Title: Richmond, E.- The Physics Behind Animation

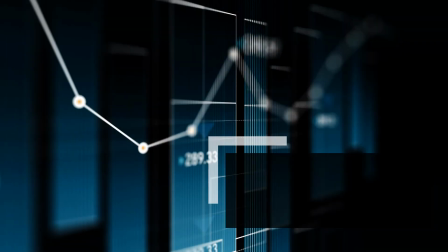(0:00)
Hi, I'm Emma, and my research project is about the science behind animation.
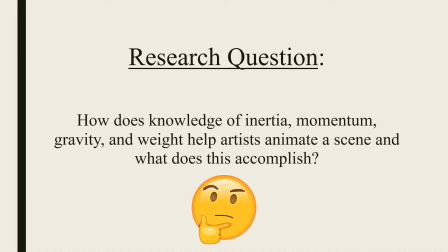(0:06)
And my research question is, how does knowledge of inertia, momentum, gravity, and weight help artists animate a scene, and what does this accomplish?
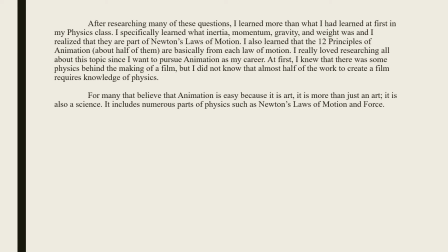(0:15)
So after researching my sub-questions, I learned more than what I had learned at first in my physics class. I specifically learned what inertia, momentum, gravity, and weight was, and I realized that they are all part of Newton's laws of motion. I also learned that the 12 principles of animation, about half of them are basically from each law of motion.
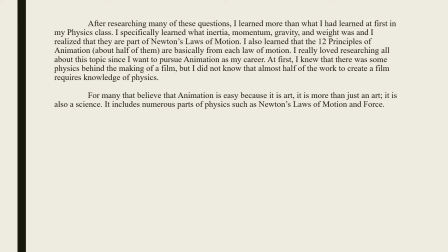(0:30)
I really love researching all about this topic since I want to pursue animation as my career, and it will really help me in my future. At first, I knew that there was some physics behind the making of a film, but I did not know that almost half of the work to create a film requires knowledge of physics.
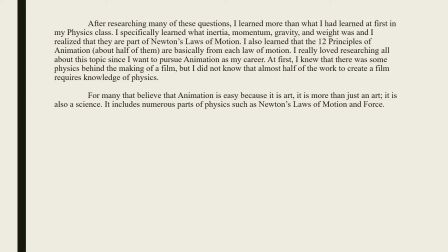(0:44)
For many that believe that animation is easy because it's an art, it's more than just an art, it's also a science. It includes numerous parts of physics such as Newton's laws of motion and force. And my sub-questions are, what is inertia? What is momentum? What is gravity? What is weight? What aspects of force and laws of motion are used in animation?
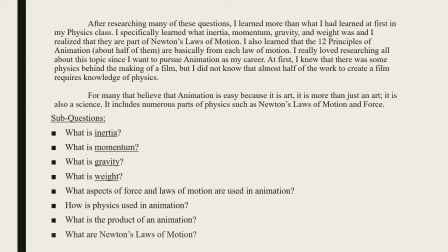(1:03)
How is physics used in animation? What is the product of an animation? And lastly, what are Newton's laws of motion?
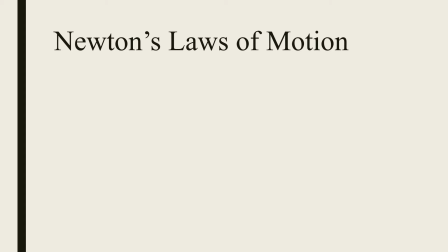(1:10)
So my first slide is just explaining what Newton's laws of motion are, since it'll help with the rest of my project since I reference it a lot. So the first law is every object stays at rest or in a straight line unless something changes its state by another force onto it.
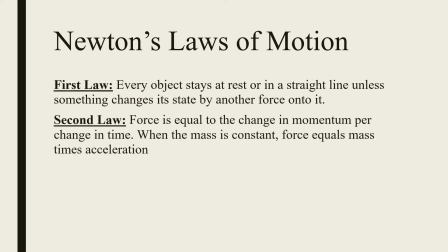(1:25)
The second law is force is equal to the change in momentum per change in time. When the mass is constant, force equals mass times acceleration. And the third law, for every action there is an equal and opposite reaction. So first is inertia.
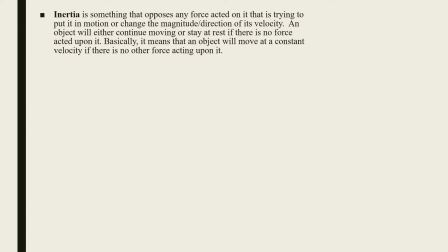(1:40)
And inertia is something that opposes any force acted on it that is trying to put it in motion or change the magnitude or direction of its velocity. An object will either continue moving or stay at rest if there is no force acted upon it. Basically, it means that an object will move at a constant velocity if there is no force acting upon it. And animators call this technique follow-through or overlapping action.
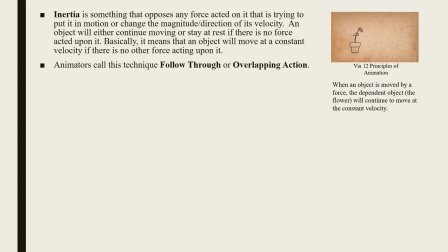(1:59)
And in this image here, when an object is moved by a force, the dependent object, the flower, will continue to move at a constant velocity. So the force is on the pot, and there is no opposing force on the flower, so the flower will continue moving. And in this image down here, when the artist moves the girl's hair, it makes it seem like there is no force acted upon her.
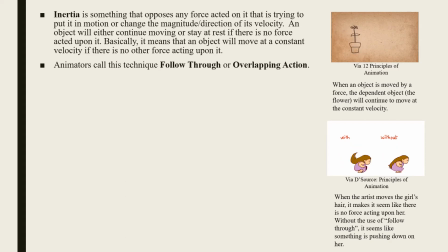(2:20)
Without the use of follow-through, it seems like something is pushing down on her. So on the without side of the image, it looks like something is pushing down on her and like there's weight from her hair. And on the with side, she looks like she's freely jumping through the air with no forces acting upon her.
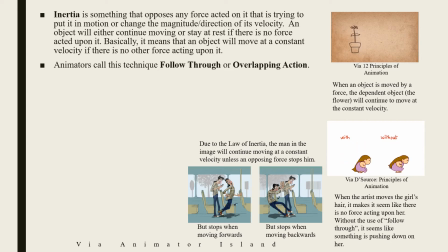(2:36)
And with these two images here of the man, due to the law of inertia, the man in the image will continue moving at a constant velocity unless an opposing force stops him. So on the image on the left, the bus is moving forward and stops, and since there's no opposing force keeping him with the bus, he moves forward.
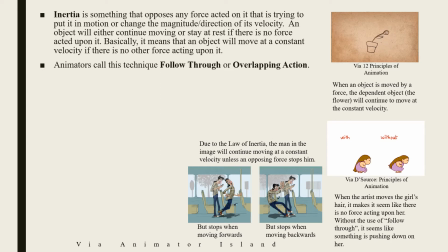(2:53)
And on the image on the right, when the bus is moving backwards and it stops, he continues moving backwards.
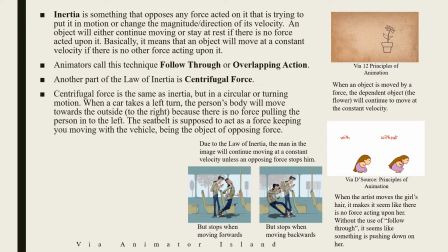(2:59)
And another part of the law of inertia is centrifugal force. Centrifugal force is the same as inertia, but in a circular or turning motion. When a car makes a left turn, the person's body will move towards the outside or to the right, because there is no force pulling the person into the left.
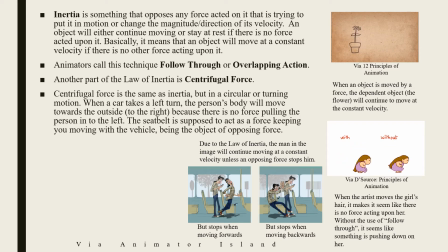(3:13)
The seat belt is supposed to act as a force keeping you moving with the vehicle being the object of opposing force.
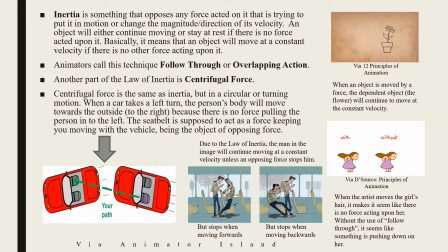(3:19)
And for example, here is an image of how that works down here.
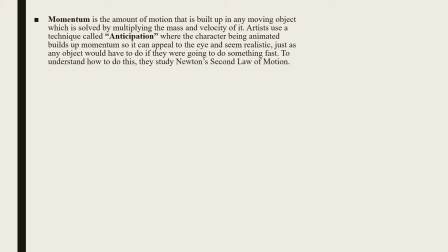(3:25)
Next is momentum, and momentum is the amount of motion that is built up in any moving object, which is solved by multiplying the mass and velocity of it. An artist uses a technique called anticipation, where the character being animated builds up momentum so it can appeal to the eye and seem realistic,
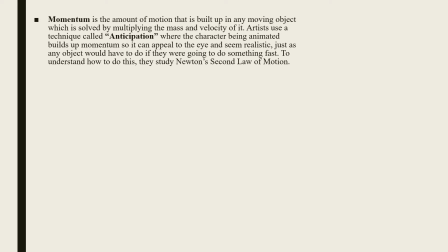(3:40)
just as any object would have to do if they were going to do something fast. And to understand how to do this, they study Newton's second law of motion, and which states again that the time and change of momentum is equal to the force onto the particle or object, and this law also correlates to acceleration, which is made by the momentum. And in this image here,
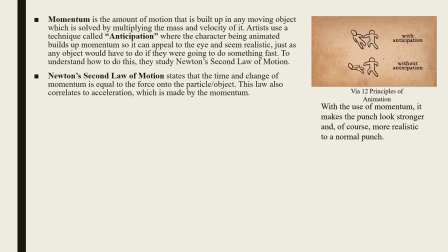(4:00)
with the use of momentum, it makes the punch look stronger and of course more realistic to a normal punch, and as you see in the bottom one without anticipation, it looks very weak.
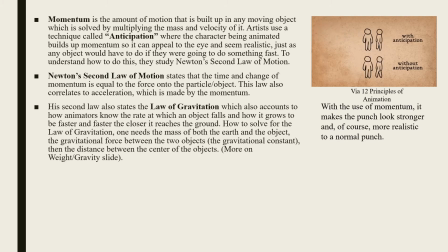(4:11)
And Newton's second law also states the law of gravitation, which also accounts to how animators know the rate at which an object falls and how it grows to be faster and faster the closer it reaches the ground. And how to solve for the law of gravitation, one needs the mass of both the Earth and the object,
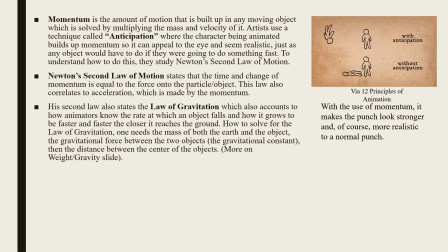(4:27)
the gravitational force between the two objects, which is the gravitational constant, then the distance between the center of the objects. And more about this is on the weight and gravity slide that I'll talk in a bit. And Newton's cradle is a great example of conservation of momentum.
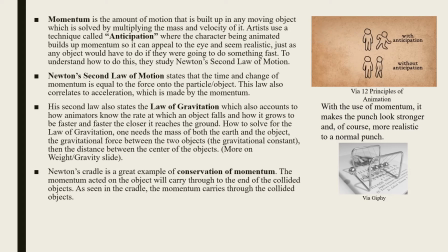(4:42)
The momentum acted on the object will carry through to the end of the collided objects, and as seen in the cradle, the momentum carries through the collided objects. And in the image of these two balls here, the momentum of the larger object is small and the momentum of the smaller object is bigger. When they collide,
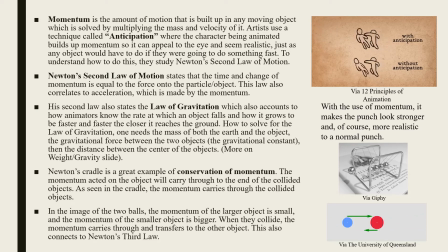(5:00)
the momentum carries through and transfers to the other object. This also connects to Newton's third law.
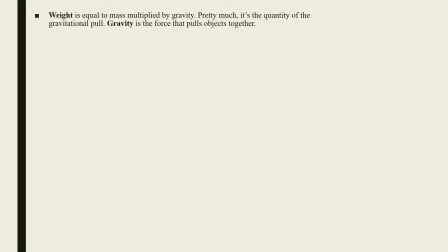(5:07)
Lastly, weight and gravity. Weight is equal to mass multiplied by gravity, pretty much is the quantity of the gravitational pull, and gravity is the force that pulls objects together. When a ball bounces on the ground, it loses speed due to energy that is lost. The more it hits the ground, the more it will lose energy, thus making it slowly get closer to the ground then stop.
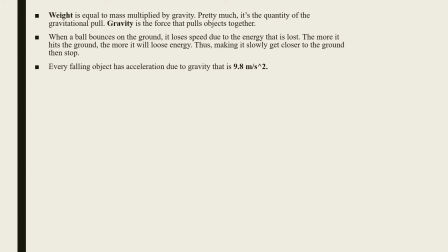(5:25)
Every falling object also has an acceleration due to gravity that is 9.8 meters per second squared. When the ball is about to bounce back up, there is a negative acceleration opposing the force of gravity. Mass does not matter in a free fall. When an object is in free fall, it will continuously become faster when going towards the ground.
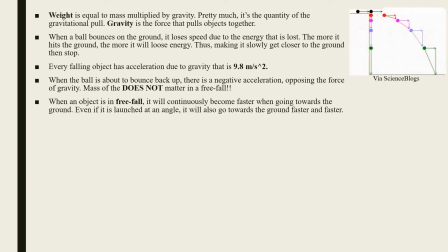(5:44)
Even if it's launched at an angle, it will always go towards the ground faster and faster. Here's a diagram showing how that works. Even if there is an angled object versus a normal free fall, they will both land on the ground at the same time.
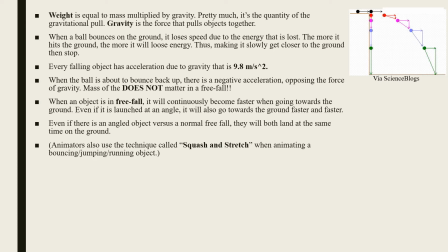(6:00)
And animators also use a technique called squash and stretch when animating a bouncing, jumping, or running object. Now, all this information helps animators because it can make an object bouncing look realistic and not fake to the human eye. And for example, these two balls, there's one without squash and stretch and there is one with.
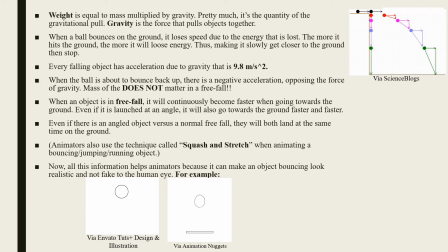(6:20)
The one without doesn't have any character to it and it doesn't look realistic at all. But with the one with squash and stretch, it looks completely realistic to where it goes faster once it reaches the ground and also expands.
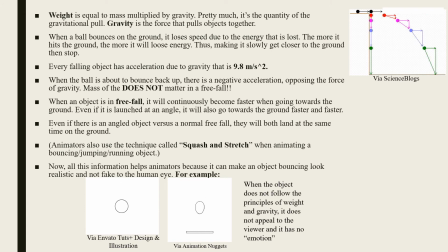(6:33)
And when the object does not follow the principles of weight and gravity, it does not appeal to the viewer and it has no emotion. Animators also like to exaggerate their sequence, as seen in the ball bouncing when it hits the ground.
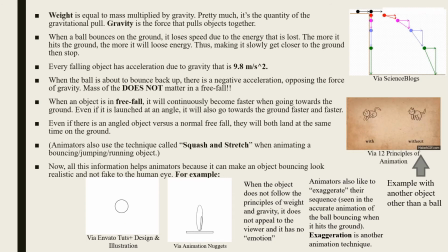(6:49)
Exaggeration is another animation technique, and here's another example of how another object, other than a ball, has squash and stretch with a cat.
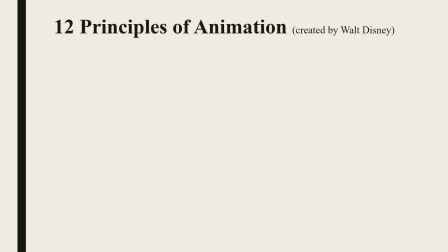(7:01)
So here are the 12 principles of animation that you've heard me said numerous times before, which were created by Walt Disney.
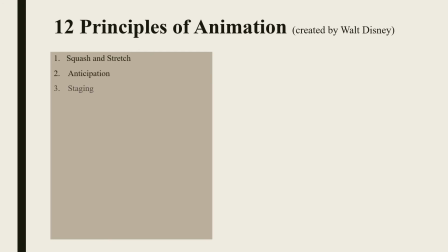(7:06)
First is squash and stretch. Second is anticipation. 3 is staging. 4 is straight ahead action, pose to pose. 5 is follow through and overlapping action. 6 is slow in and slow out. 7 is arc. 8 is secondary action. 9 is timing. 10 is exaggeration. 11 is solid drawing. And 12 is appeal.
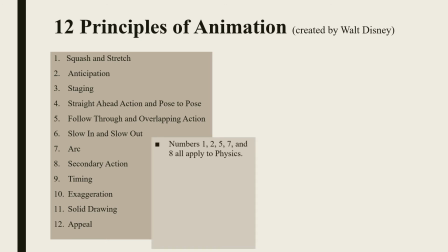(7:23)
And numbers 1, 2, 5, 7, and 8, squash and stretch, anticipation, follow through and overlapping action, arc, and secondary action all apply to physics. And every principle that has to do with physics is all about Newton's laws of motion. They are exactly like inertia, momentum, gravity, and weight, just with a different name.
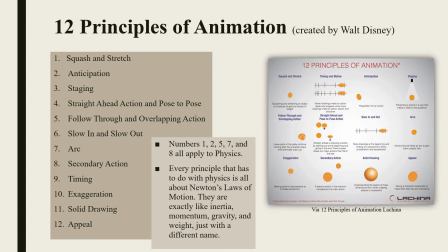(7:40)
And here are the 12 principles of animation, and I'll list off the ones that are part of physics. Squash and stretch is squashing and stretching an object or character to give the illusion of weight. Anticipation is preparation for an action. Follow through and overlapping action is loose parts of the body continue moving after the character stops and eventually catch up.
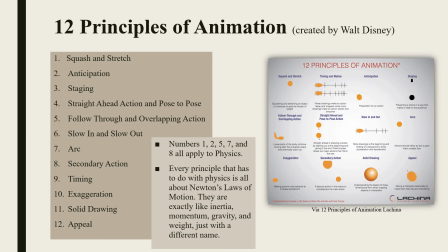(8:00)
Arc is actions should follow an arc to give them a better flow, basically what it is. And secondary action is a second action in the scene to complement the main action. So if one object does this, the other action will also apply to it.
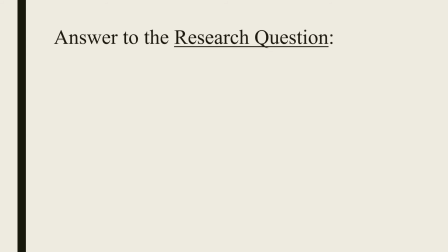(8:16)
And lastly, here's the answer to my research question.